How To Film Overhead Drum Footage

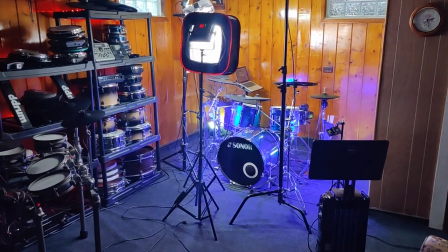Hey, welcome back to the channel. My name's Justin.
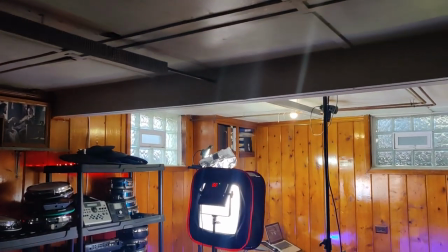So today I'm going to show you how to turn an ugly basement like this and get really nice overhead drum footage shots like this right here.
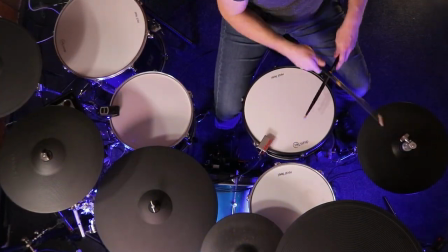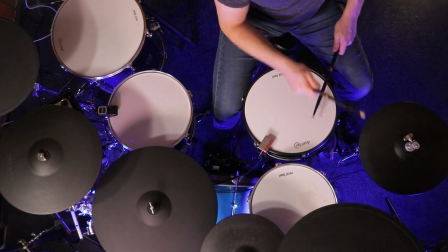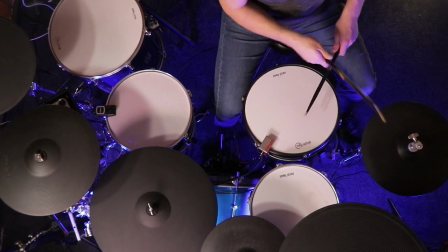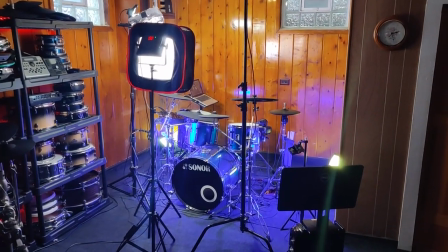So step one is your carpeting. I am not using the real carpeting of this room.
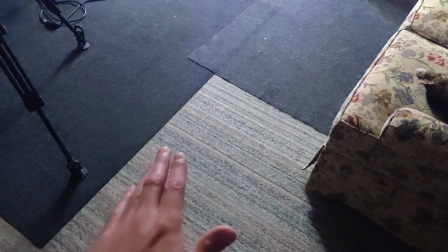This is the real carpeting right here. And I think this pattern looks super ugly on, you know, camera.
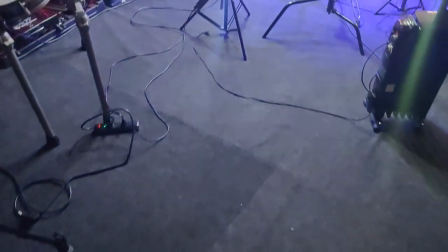So I went to Lowe's and bought a bunch of these rugs. You can buy them for about 25 bucks each.
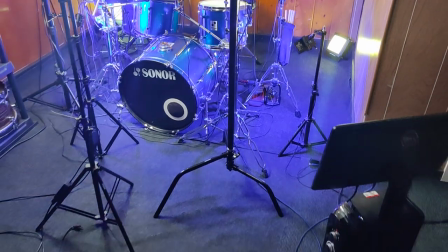You'll need a number of them to cover the drum set and a few squares beyond that if you want to have the camera a little bit farther away But to me,
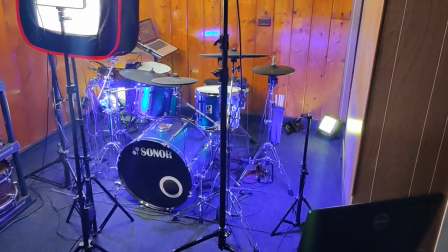it's worth it and you can get them in different colors The next thing is lighting So because I need this to be
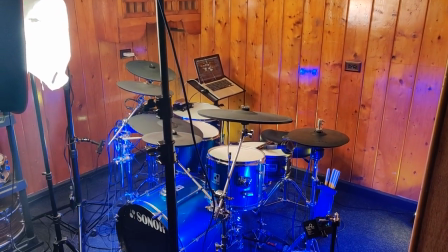brightly lit in order for my camera to have a low ISO to get, you know Less grain in the footage.
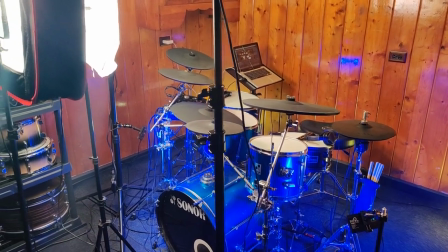I'm throwing a lot of lights at this drum set. I've got these two LED panels
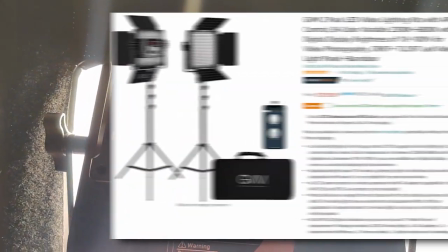These are GVMs and the model number is is 480LS I
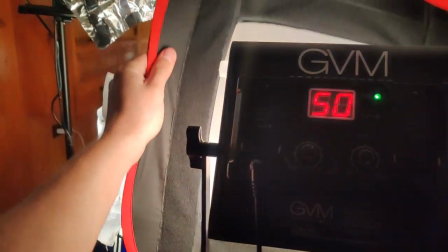got two of those one with this you know fancy you know pop-up diffuser I
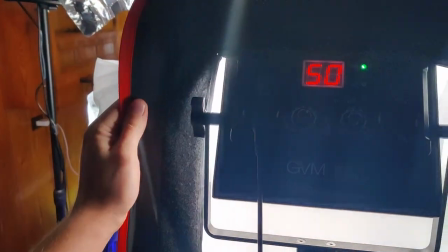use this for the talking head footage because it makes your face look nice if you just shine this directly at your
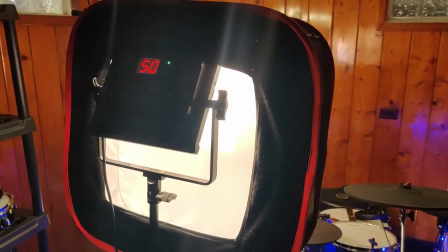face it'll be really really harsh and it'll make you look super ugly and your face will look shiny but if you have a diffuser all of a sudden
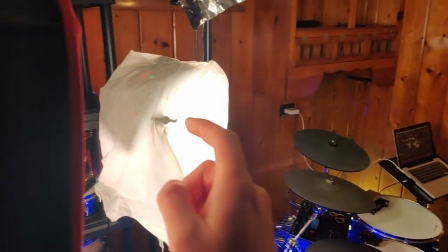it makes a giant difference I only have one of them though so I just used a shopping bag on the next one and believe it
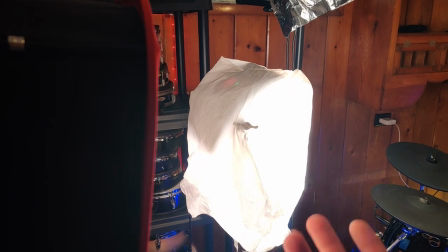or not it still does work if you need something in a pinch.
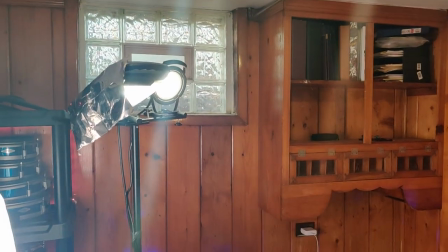Over here, I've got a couple of work lights that you can buy at Lowe's on a stand that I bought from Amazon just to get them elevated.
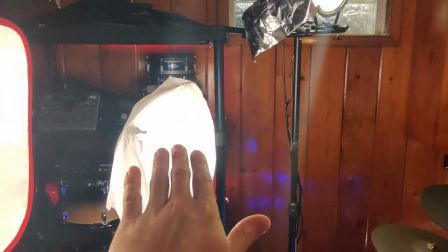I just needed these for the extra light. Ideally, I would just have two more of these stands with these LED panels though.
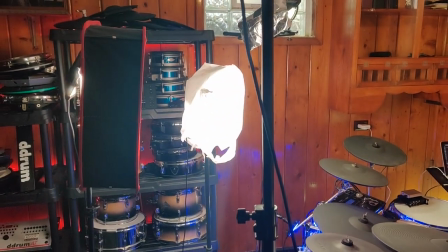Or buy something from Aputure that's just really, really bright and you won't need quite as many of them.
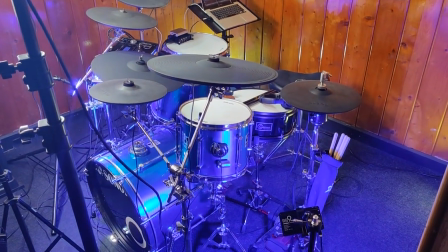Now to separate the top of the drums from the floor and give a nice contrast with a cool look, I have these LED lights.
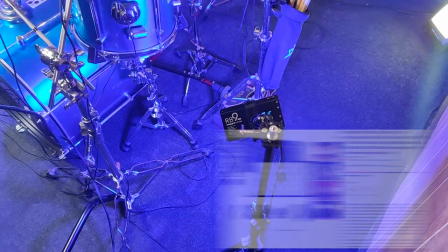These are RB9s. They're not that expensive. I think they're like 80 bucks each on Amazon.
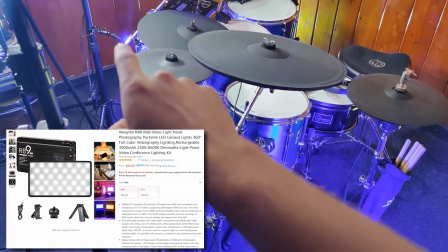I got one here and over there. That one is clamped onto that light stand.
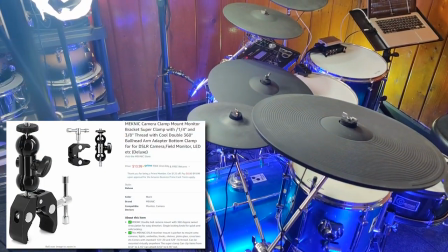The clamp costs about 12 bucks on Amazon and I highly recommend it.
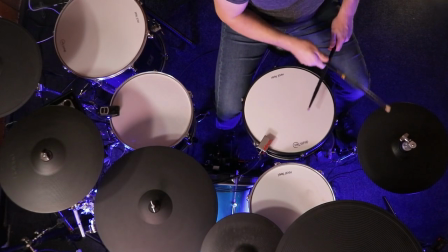By the way, you can use an app to change it from green to yellow to white to whatever you want it to be.
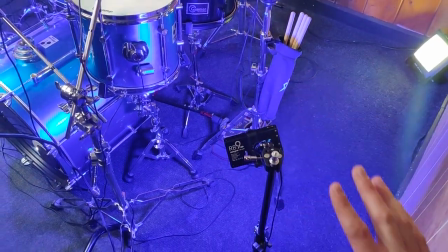So elevate it a little bit and put it a little farther back and that way you'll get even coverage across the floor.
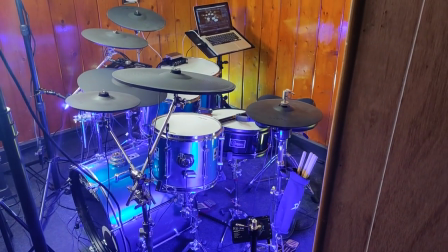Now let's talk about how to get your camera high up off the ground.
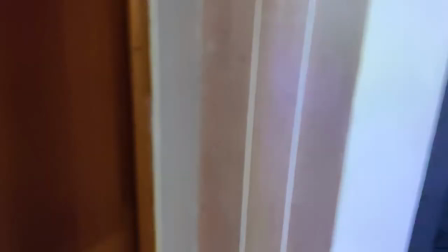there's a couple of different options that you have so first of all let's talk about gopros so right here i have this gopro clamp if
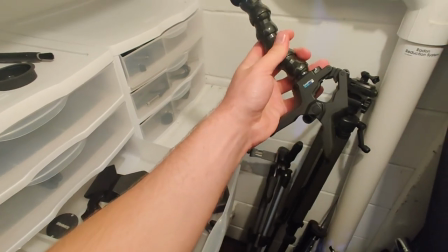you got a gopro camera it goes right here and then you can clamp this on whatever you want here's the janky solution that i used to have over
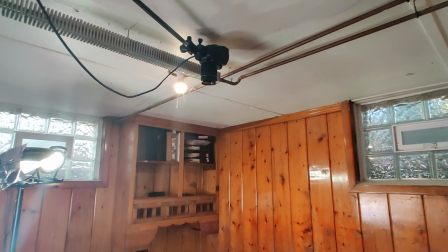here ceiling is super ugly but that's what basements are i clamped this directly to one of those
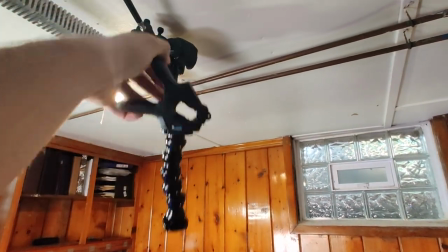heating pipes right there and the gopro literally just dangled from the ceiling pipe and that kind of worked,
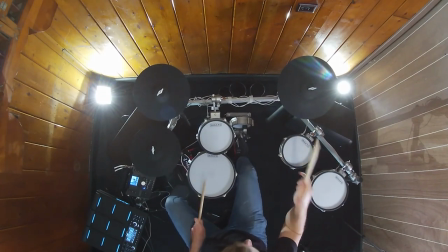to be honest, but I didn't like it. GoPro footage inside a house is not great because GoPros suck at low light. They're horrible. They're great for snowboarding because there's lots of light and maybe mountain biking, but inside GoPros are not the answer.
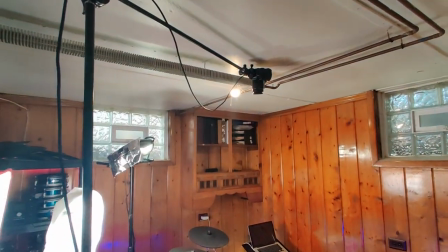So instead, I'm using a Canon 80D camera, just a standard camera you can buy for used off eBay for not that much money, and it's on a C stand.
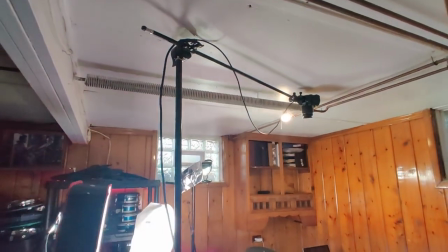C stands get incredibly high.